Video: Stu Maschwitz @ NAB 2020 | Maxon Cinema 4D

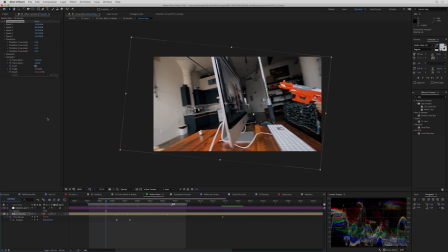35:47 So basically what's going to happen is speed 1, which is 100%, is going to go from the beginning of the clip up until the first layer marker. and then from that layer marker to the next it's going to use speed 2 which is 800 percent which is almost real time a little bit
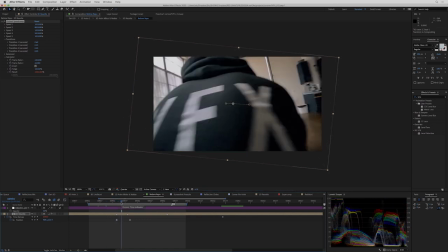36:02 slower and that's the part where we're going behind my back I did want to keep it a little bit slow because I wanted you to see the words vfx on the back of my jacket there okay then we're going back to 100 so uh as of this keyframe here we're going back to
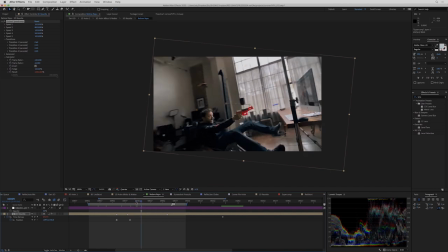36:14 100 so now we're back to one to one so for the dramatic fall and then at the very end we have a little smooth transition to
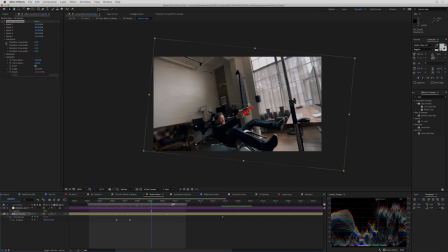36:23 500% and there is no speed 5 in this example and then here you get control over the transitions too so transition 1 happens in 0.6 of a second transition 2 happens in a quarter a second transition 3 happens in a quarter of a second and if you want to see how that works you can
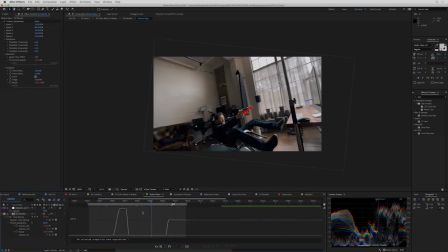36:40 actually look at the current speed and so here it is this is actually the result of that expression.
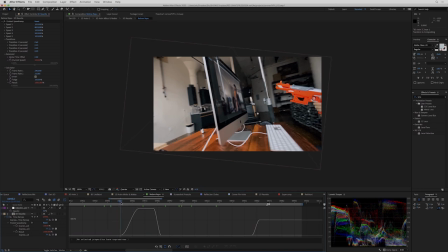36:48 So you can see the 100% speed and then the seamless smooth transition
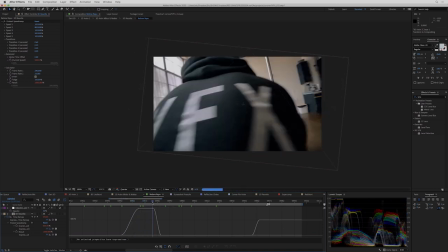36:55 leading up to the 800% speed and then another smooth transition back down to 100%
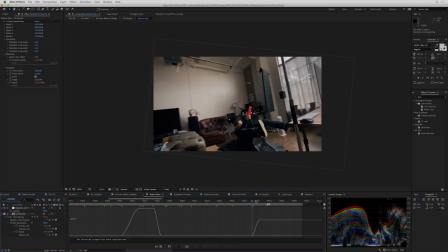37:03 and then a lot of 100% and then a seamless smooth transition back up to 500% just so you kind of catch
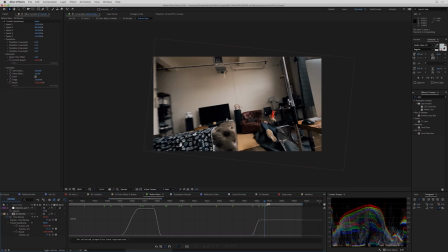37:10 a little extra speed as I'm tumbling to the ground back there. Hopefully you don't notice that I'm falling on a giant pile of sound blankets. This is really fun to play with and makes it really easy to set up a bunch of
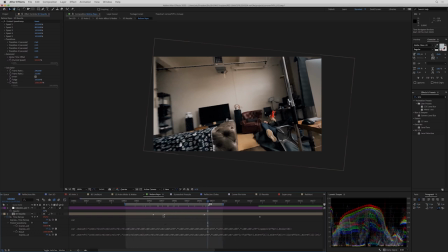37:25 speed changes because all you got to do to kind of refine it is just slide these little nuggets around and maybe move these little numbers around. There is kind of an issue which is that as you adjust earlier points here,
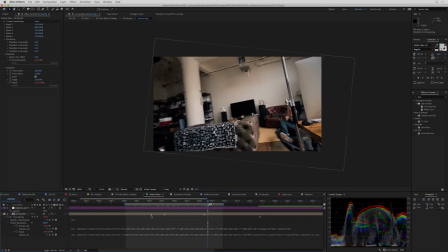37:38 like if I move this point a little bit here, it's going to radically change what frame I'm on here. So that's kind of the funky difficulty of working with speed change stuff.
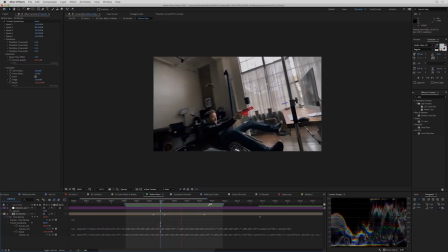37:48 But the end result I'm really happy with, which is I feel like it feels bullet timey.
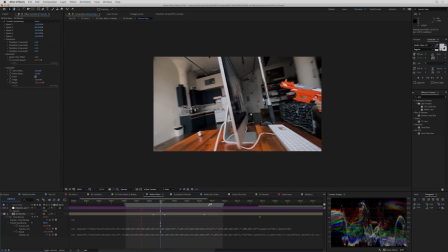37:54 It starts off nice and slow to kind of establish the scene. You see Aron there, you see my nerf gun in the shot.
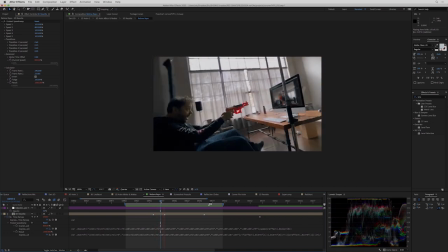38:00 Then we pick up a little burst of speed as we go around my back.
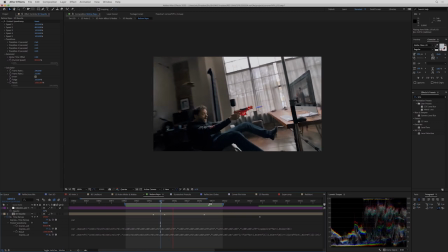38:04 then we discover that Aaron is still firing and we discover me falling and that gives it a little bit of extra kinetic energy so that by the time you discover what's going on you see I'm already in motion already flying now your attention is totally on the nerf dart you're not even noticing
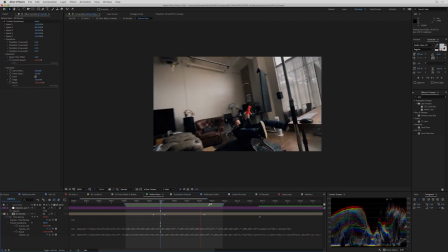38:19 that I'm kind of bailing in the background but you get just enough time to notice before we kind of snap back into real time there and
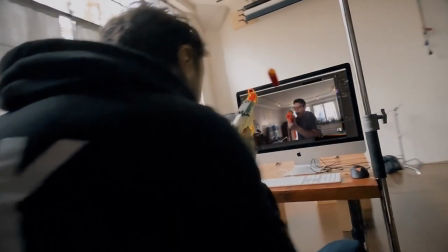38:26 here's the final shot in fact I'll show you both versions Here's the versions with the extra darts,
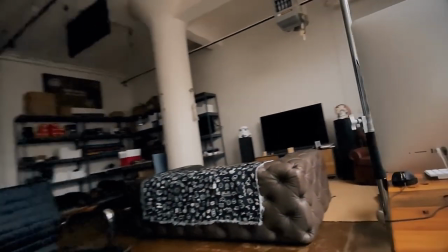38:33 just for fun, and here's the version that wound up in the final piece.
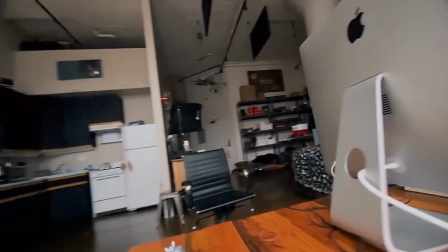38:42 All right, so what are the takeaways from this?
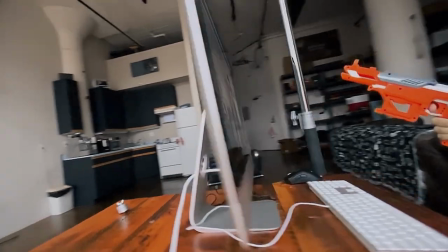38:46 Other than I'm bored in the house and I'm in the house bored, and I've always wanted to try this kind of low-budget matrix effect.
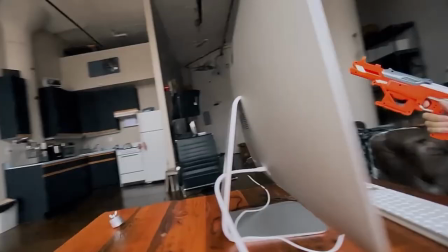38:55 Well, once again,
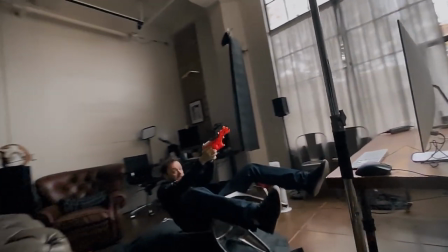38:57 you know, I encourage you to think in terms of ways that accessible technology, like the phone you might have in your pocket,
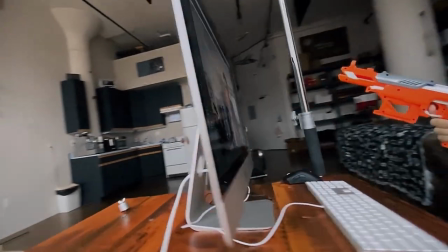39:04 can kind of flip the script on our traditional associations about production value, right? The amount of money you spend doesn't necessarily correlate to the production value of the final piece. but the other thing I'd suggest is
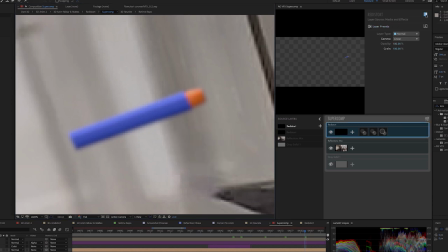39:19 maybe the lesson here is like even when you're doing something dumb and even if you're going to be really lazy about how you shoot it there's really no reason when you have tools like lens distortion and super comp and kingpin
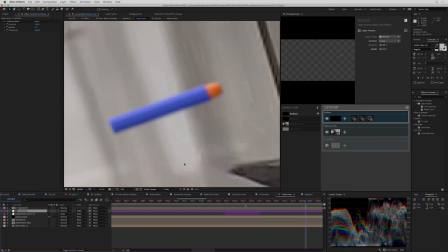39:33 tracker not to kind of throw the book at it when you're putting it together in post
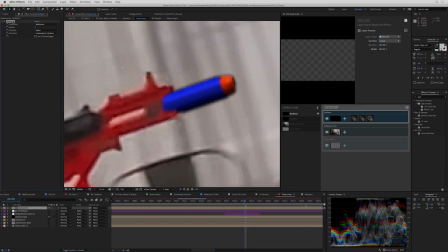39:39 adding all these little sweetness touches on this dart in Supercomp
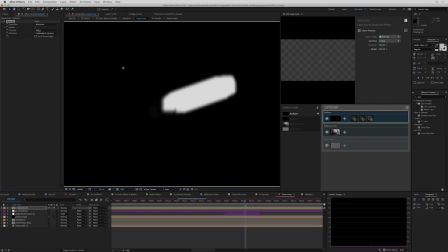39:45 was absolutely the fastest part of this process and the results really look all the better
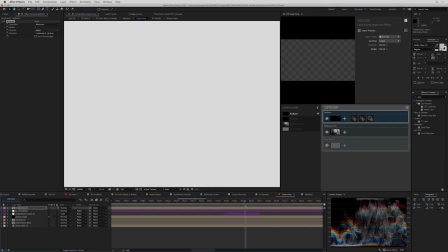39:52 for it.